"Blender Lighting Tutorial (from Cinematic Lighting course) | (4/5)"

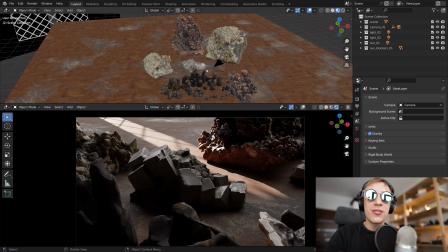[0:03]
in this video from the still life lighting mini series we'll discuss the camera depth of field and its properties, the anamorphic aspect ratio for that cinematic zing, and we'll segue into blender's material properties such as subsurface scattering to find that sparkling synergy between materials and lighting we're trying to establish.
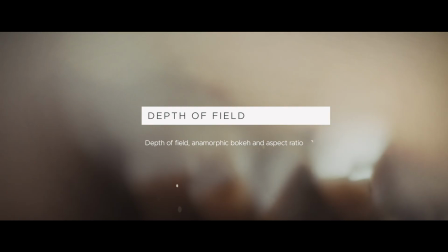[0:22]
now allow me to digress and talk about the depth of field and anamorphic lenses. for me the way the light gets distorted and scattered while passing through our virtual lens is an integral part of the whole lighting
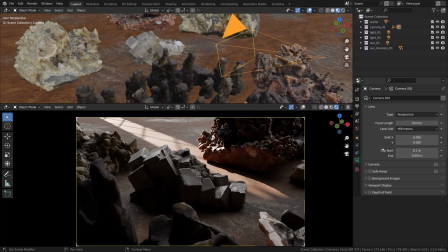[0:35]
setup and it's definitely an important part of our cinematography. so let's get into the camera settings while having the camera selected, activate the depth of field. right away we can see that our camera focused on a point and we can shift this point with the help of the distance slider.
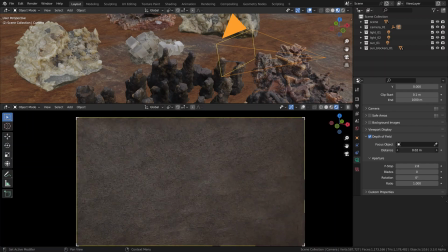[0:53]
it works just like the focus ring on the lens,
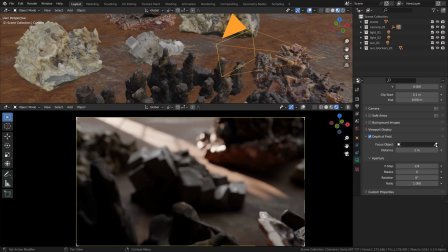[0:57]
it works in a really physically plausible way because that's a path tracing render engine. and to not guess the distance,
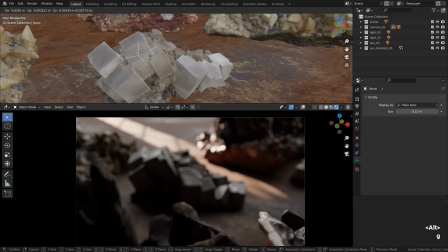[1:04]
it's always easier to have a focus object somewhere in this scene, like this empty object here. the easy way to place one is to shift and right-click to place a 3d cursor somewhere, then shift a and spawn an empty object, but i'll get rid of it because we already have one.
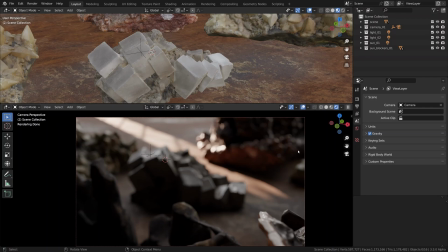[1:23]
let's use it. it's called focus, so i'm clicking on the camera border to select it,
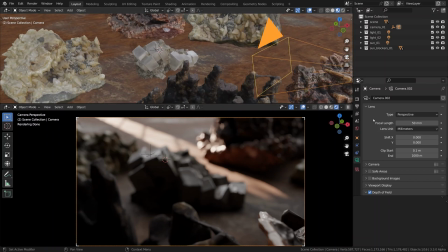[1:30]
then down within the depth of field settings i'm clicking on the eyedropper and selecting our focus empty.
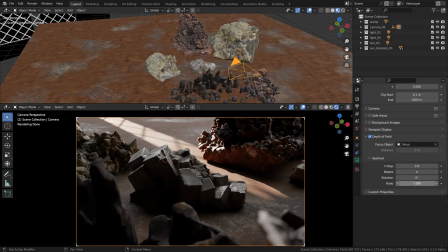[1:39]
as for the lens aperture settings we have the f-stop parameter that controls how closed or open is our aperture, the higher values produce the extended depth of field, very wide depth of field and on the contrary the lower values like 2.8 or even lower like 1.4 produce a very narrow
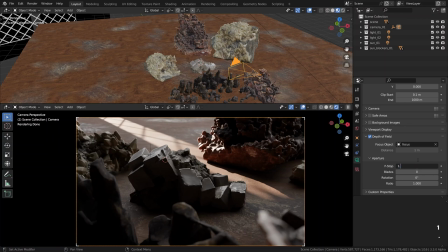[1:59]
depth of field, where a tiny portion of 3D depth is in focus and everything else is devoured by a creamy bokeh. we can fine-tune the bokeh shape by adjusting the number of the aperture blades, we will see the effect in just a moment, and also adjusting the anamorphic ratio,
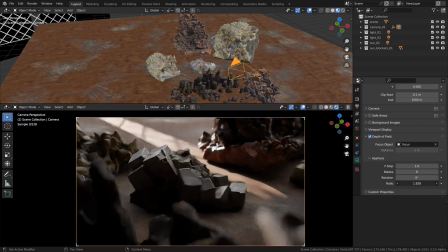[2:18]
where one is a perfectly spherical lens and two is a lens with an anamorphic squeeze. i'm gonna go with 1.6 for balanced, slightly anamorphic look. the way that the anamorphic lenses work,
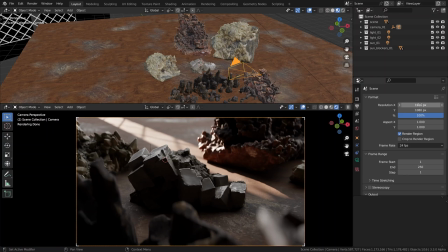[2:32]
aside from squeezing the autofocus elements is that it leads to a widescreen aspect ratio, like 2.5 to 1,
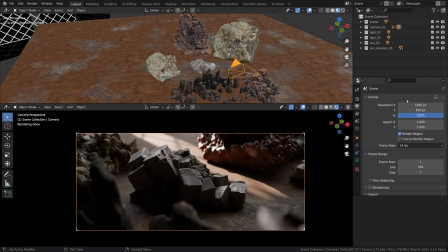[2:40]
like 1920 by 816 pixels.
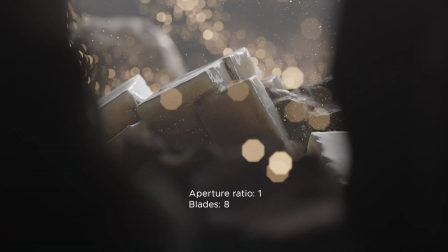[2:44]
let's run a quick comparison now, here is a perfectly spherical lens with the aperture ratio of 0 and the 8 blades aperture. here we've bumped the aperture ratio to 2, meaning an anamorphic lens. it's still got a retro 8 blades aperture look.
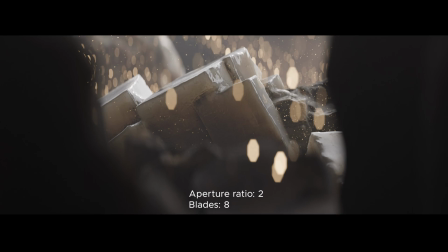[3:01]
if it's an anamorphic lens it should probably have a wide screen aspect ratio, you know, to keep it historically accurate and this pairing of the lens and the aspect ratio just looks cinematic. and finally it should probably feature an anamorphic flare, but we won't go that direction yet.
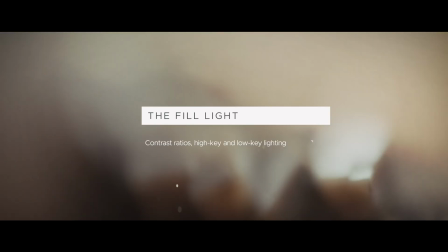[3:20]
now going back to our cinematic lighting formula to fill in an important gap, the fill light and how it helps to set a contrast ratio.
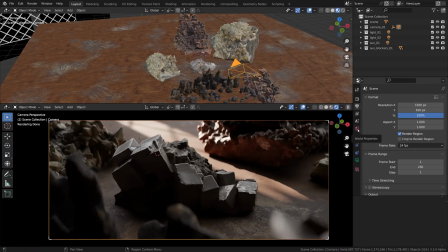[3:30]
so far the only fill light in our scene was the bounce from our main light. if we wanted to reduce the overall contrast and fill in the shadows ever so slightly we could go into the environment settings and boost the environment light strength.
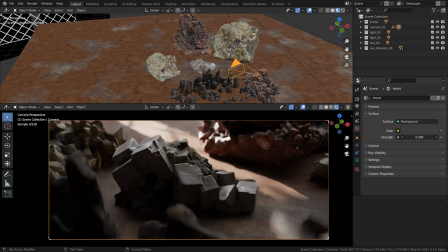[3:46]
the fill lights are usually placed at the complementary angle to the key light to change the contrast of the lighting, but here we can get away with the omnidirectional environment light and i would also warm up its tone because i imagine this room to be of warmer color due to the sunlight reflected
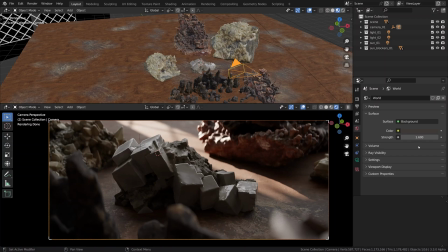[4:05]
and also implying the additional bounce from the table. in this case a solid color for the environment is more than enough
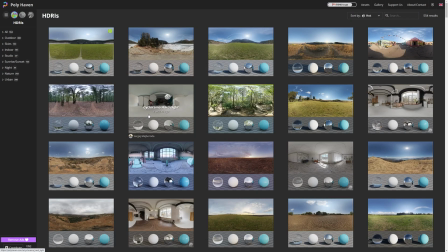[4:13]
to control the fill but if we wanted to make it fancier we could have used one of the environments let's say from Polyhaven,
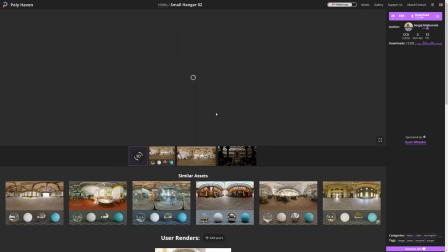[4:21]
which I love. you can choose from many different 360 degrees spherical high dynamic range panoramas,
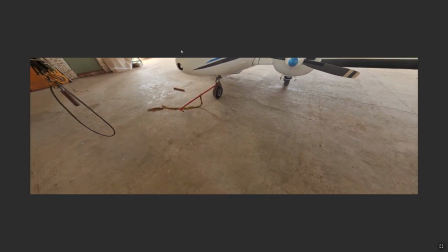[4:28]
all of them are free and we will definitely explore this more sophisticated way of controlling
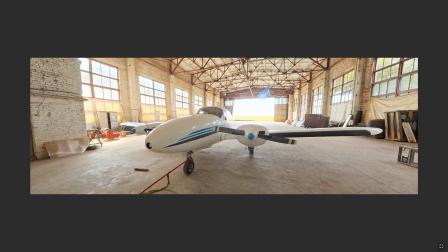[4:34]
the ambient light among other things in the next chapter. so that again was a teaser.
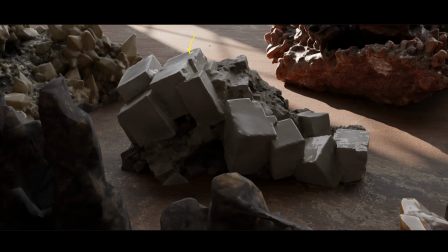[4:41]
alright, when the key light was our only light source some part of the scene simply didn't receive any exposure. after adding the fill light though these underexposed shadowy areas can be well filled in and that is essentially how we control the light versus dark contrast.
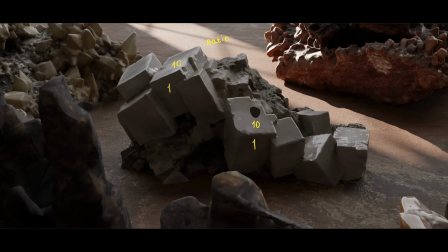[4:59]
keeping the fill light pretty low leads to a dramatic change in exposure between lit and shaded parts, something like 10 to 1 or 15 to 1. such dramatic contrast between key and fill is called low key lighting.
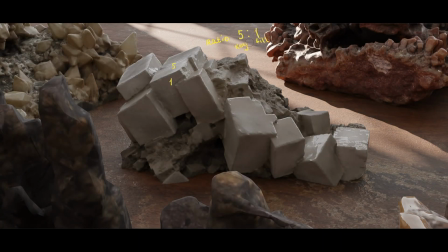[5:15]
on the other end of the spectrum the fill light can become so strong that it can virtually
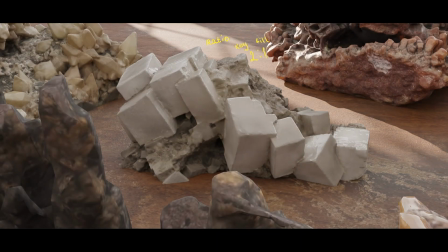[5:20]
eliminate all the shadows or at least achieve much lower contrast ratios, something like 2 to 1, that's called the high key lighting.
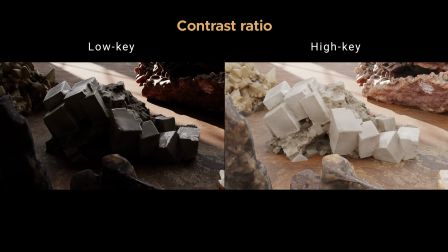[5:29]
so ultimately it is all about increasing or decreasing the contrast ratio for the chiaroscuro contrasty look or on the other hand for the high key low contrast look or any number of stops in between,
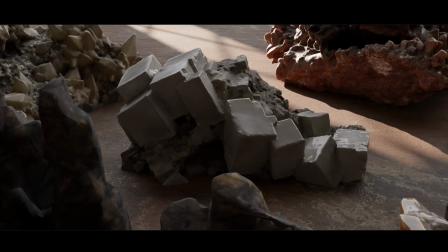[5:42]
you decide. my take on the balance between key and fill in this case is to aim for a medium contrast, maybe leaning towards the dramatic side of the spectrum, slightly towards low key look.
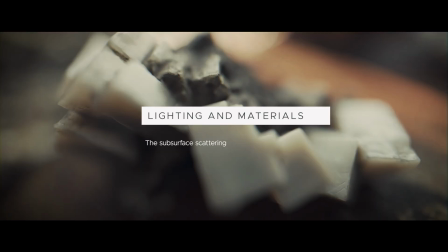[5:57]
and now it's time for a quick digression. from my experience and the way i work, in every lighting project there comes a point when the basic light scheme is pretty much nailed for the most part, and you know it's good, and you are satisfied with it,
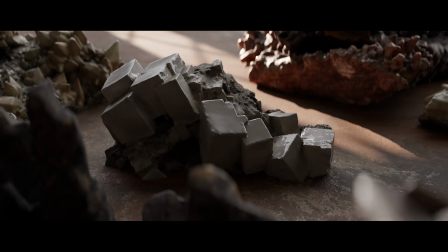[6:13]
everything works together just fine. from there it makes sense to change
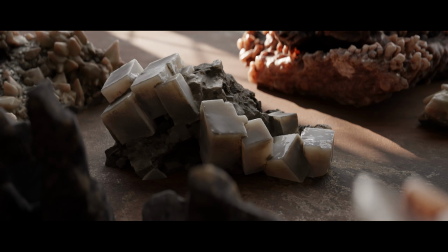[6:18]
the perspective and give some love to materials before getting down to the lighting details. materials in computer graphics dictate the way the light rays bounce off or travel through surfaces and the influence of shaders on the overall look cannot be overestimated, so in this off topic subplot,
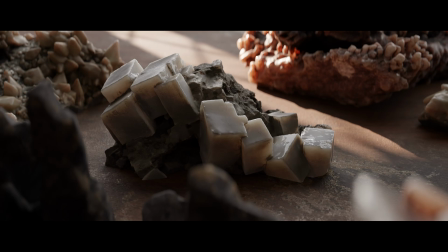[6:35]
i guess we can try enhancing our materials with the subsurface light transport effect and spend a few minutes casually talking about material properties in general. so we have strategically placed our key light behind the subject.
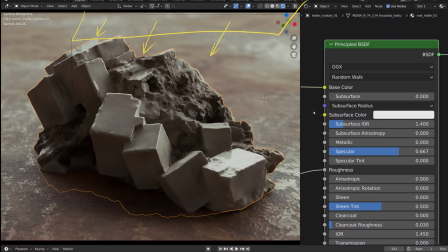[6:50]
now what if we allowed some part of this light to actually penetrate the translucent surface of this object and exit at some different point? i'm talking about the subsurface scattering effect or subsurface light transport as it's called sometimes. as we have mentioned already,
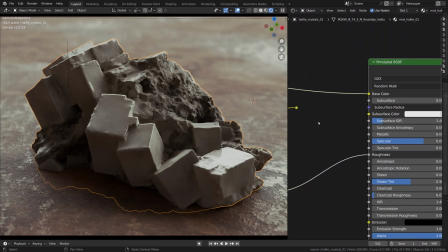[7:08]
by default this effect was disabled in our demo scene. what we can do now is strike it back on by reconnecting
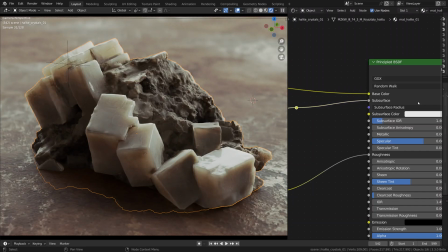[7:16]
the loose dot that you can find in the shader editor back into the subsurface scattering slot. doing that will open the way for some really intriguing lighting calculations.
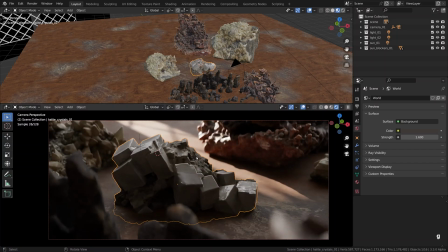[7:28]
what we need to do is select our main mineral and open the shader editor in the top window,
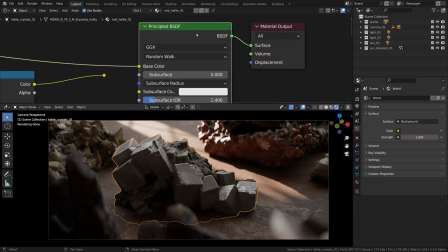[7:36]
you can press shift f3 if you want to do it via shortcut. there you will find our principal bsdf shader with a subsurface socket
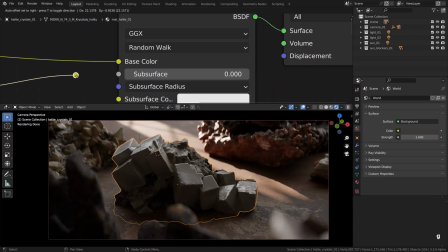[7:45]
and the loose dot that needs to be dragged onto this socket.